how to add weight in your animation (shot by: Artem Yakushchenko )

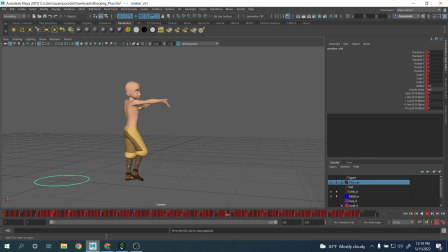(8:09)
But even though we reached this kind of good point over here, when we went to the final animation,
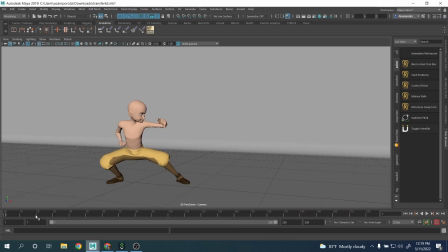(8:15)
and now I will show you the final polish, there is still quite some change, all right? Because basically what we did, we pushed even more the timing, we had a bit of weight, we move a little bit the camera, all right? And I want to show you all those kind of things that really give sense of weight, and not just weight.
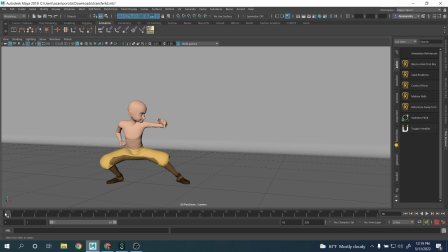(8:34)
We really wanted to work a lot between the contrast of the elegance of some of the movement, like this one, for example, is really slow, very nice and beautiful arc, and then boom, really quickly having this very sharp and fast movement,
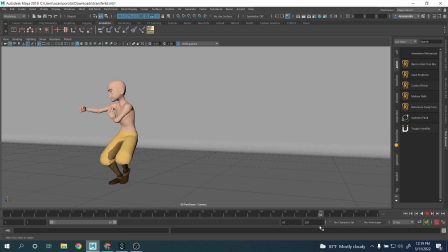(8:48)
all right? I wanted to show you this part over here. And let me just focus on this section over here. We can play. And so as you can see, like at the beginning, it's very slow, and then boom, really fast. And also the second movement is really sharp.
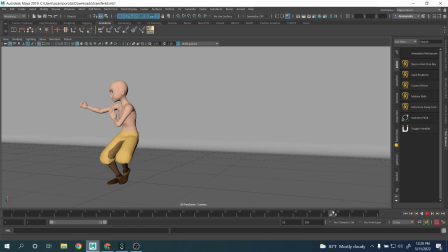(9:05)
And another thing that we did here compared to the blocking plus, we hold this moment for another 6 frames, and this gives time to the animator to add a little bit of shake to the fist, to the hip, and to the head, just to give the level of tension and intensity.
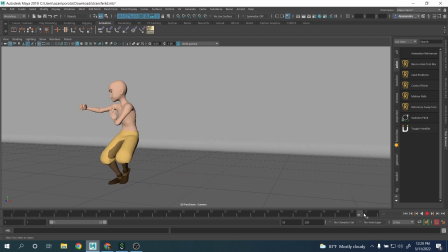(9:23)
Right? I don't know if you can see, guys, there is a bit of a shake that even actually reflect on the knee and everything like that, right? So, and this part was really important because, again, immediately from your animation,
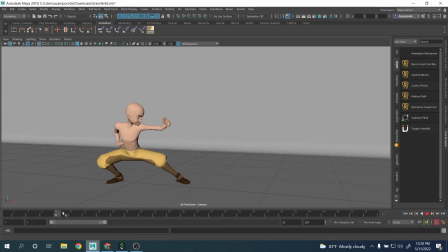(9:35)
you have this contrast from the beauty in the organic movement here to the boom, this very sharp and quick movement here, and then this second very sharp and strong movement over here, right? So now if we look at the second part, All right, let me go this section over here.
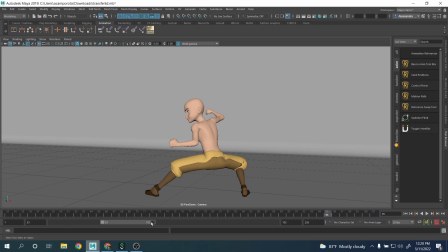(9:54)
Yeah, let's take a look at this other section over here, right? We cannot did another few changes that we did over here. Boom. So one of the things we really wanted to exaggerate was to, after this anticipation, we hold this moment for another 3 to 4 frames
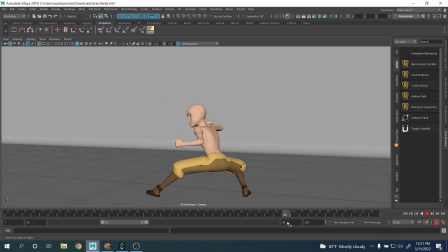(10:12)
because we felt like that the impact over here was not very strong. So in order to change that, we hold this moment for a little bit faster, longer, sorry guys. We accelerate the movement here.
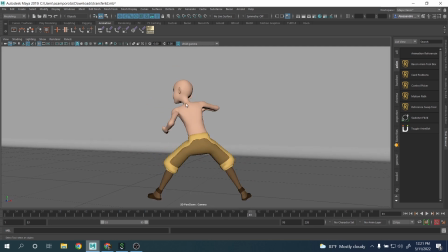(10:27)
And another things that we did, as you can see here, we exaggerate a little bit more the difference between the up and down of the hip and the leg. In fact, as you can see here, the leg kind of snappy here, and then the rest of the body is catching up, right?
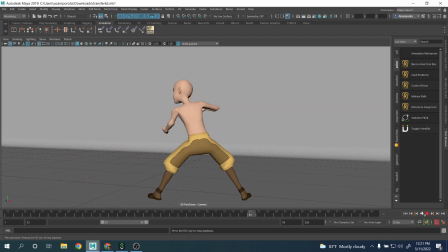(10:43)
And towards the end, again, to emphasize this one even more, you left the hip shaking. As you can see, the shoulder and the chest is shaking here, right? Quite strong. You know, the arms are shaking, but for example, the shake of the arm is not as intense.
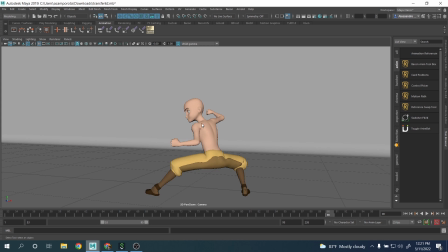(11:01)
Some of the shake of the shoulder. This is actually a details was done by the student, you know, by himself. I didn't tell him anything. He did by himself. He understand the previous feedback and apply here as well. And it was a beautiful piece of work here because you could really see the intensity and again the contrast, right?
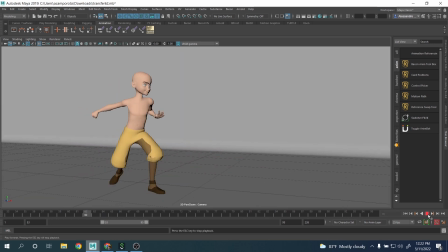(11:20)
Very, very nicely and well done. And very little details, like for example, the knee here is shaking a little bit as well because, you know, when you have this kind of sharp and strong movement, your knee doesn't stay locked,
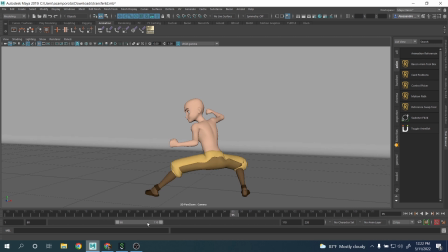(11:34)
right? So those kind of details, it's what really makes the difference, I always says, from an average shot and a really, really good one. Okay, let's take a look at this other part over here, right? So this is another things we modify a lot because when we did the blocking plus and everything,
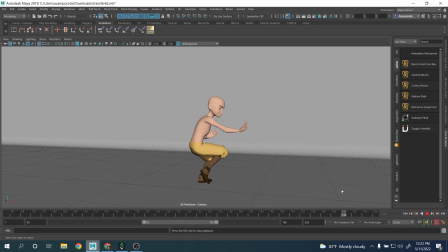(11:50)
we felt like that once we splined this one, the overall timing was very even, right? So, and I think like what we did, we pushed quite 30%. You know, the mechanics and the pose, the arc, everything was the same.
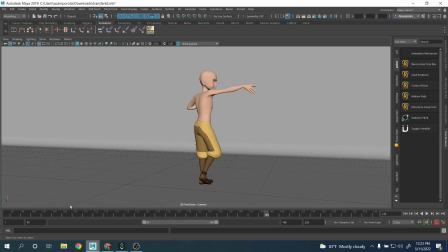(12:04)
We just adjust the timing. And what we did basically was we speed up the movement over here. This section was like 50-60% faster, right? And then we kind of hold it here. Okay, we hold it here for a moment. Then we speed up here again.
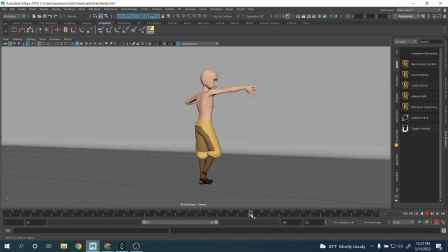(12:19)
Boom, really fast. Hold, okay. Slow in, easy out, fast, and then slow down here, right? So those are the 3 sections where we really wanted to push it, but the balance here was like not to make it too fast because again,
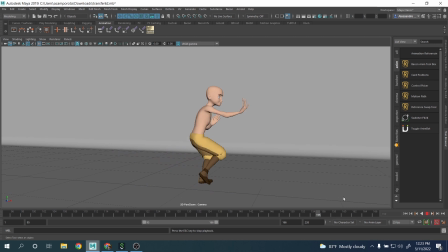(12:38)
we don't want to give the feeling of a very strong action or very powerful. We still wanted to make it really elegant and very nice, so that was the goal. But again, we want to make sure that we break the timing a little bit and didn't feel like too even and too boring to watch, right?
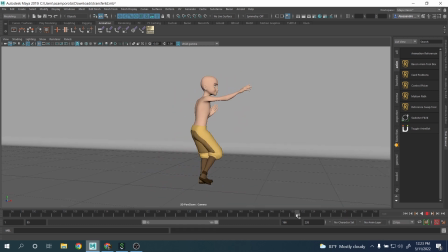(12:54)
And then obviously we had a bit of overshoot on the head, stuff like that, like over this movement, like the head is overshooting a little bit. We really clean all the arc, if you can see the finger. We really clean all those details, really beautifully done, if you notice here.
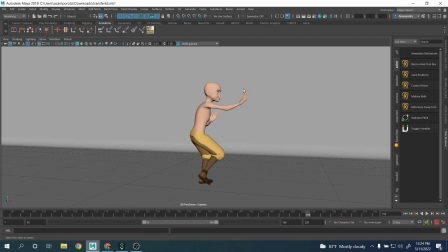(13:10)
Very nice transaction. See here the finger, how they get stretched when the hand is going down. Very, very well done. We had a lot of fun, and he had a lot of fun, the students working all those things together. You know, really, really nice stuff. And same here at the end, right?
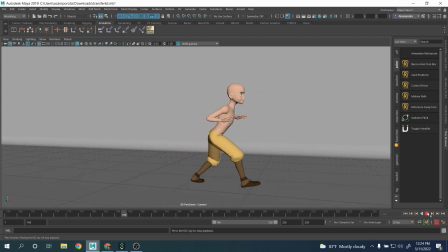(13:27)
Another things that we did, it was holding this moment, this kind of anticipation a little bit longer, push the timing here, hold it for a few frames, these poses, okay? Needed a few extra frames to make it really visible. And here this transition just needed to be nice and clean.
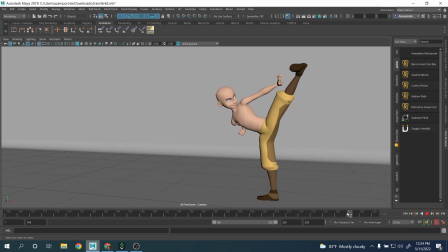(13:45)
And then again, for the last pose here, as you can see, we changed the pose a little bit. And again, what really helped it here was this final shake at the very end before it settled. Boom. See, there is a little of a shake on the up and down.
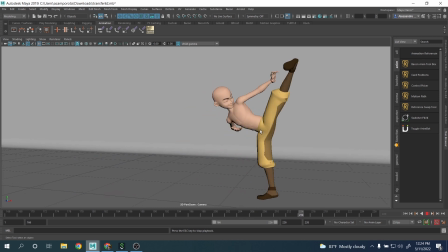(13:59)
And basically it was all the feedback of the knowledge that it was given to him at the beginning of the shot when we polished it. He carry on and the student find out where to implement those things in other spot.
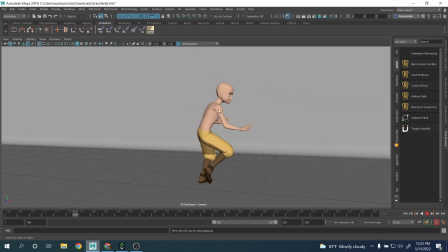(14:12)
As you can see here, for example, at the very end, there is a nice shake on the chest and the same on the leg and on the hands, right? And overall, guys, it's all those details all together is what it makes really this shot really, really beautiful. And I think people really like it, and I really love it. He was really happy to see the response from everybody, guys.
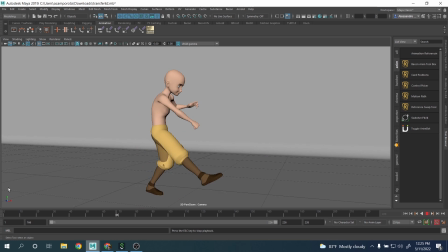(14:32)
Really, and really happy for me as a mentor as well, right? So I hope, guys, this analysis help you to understand what was the process behind this and what we improved from one step to another until the final pose, guys. Until the final shot. And I hope you enjoy. If you have any question, let me know in the comment. Okay? See you next time. Ciao, guys.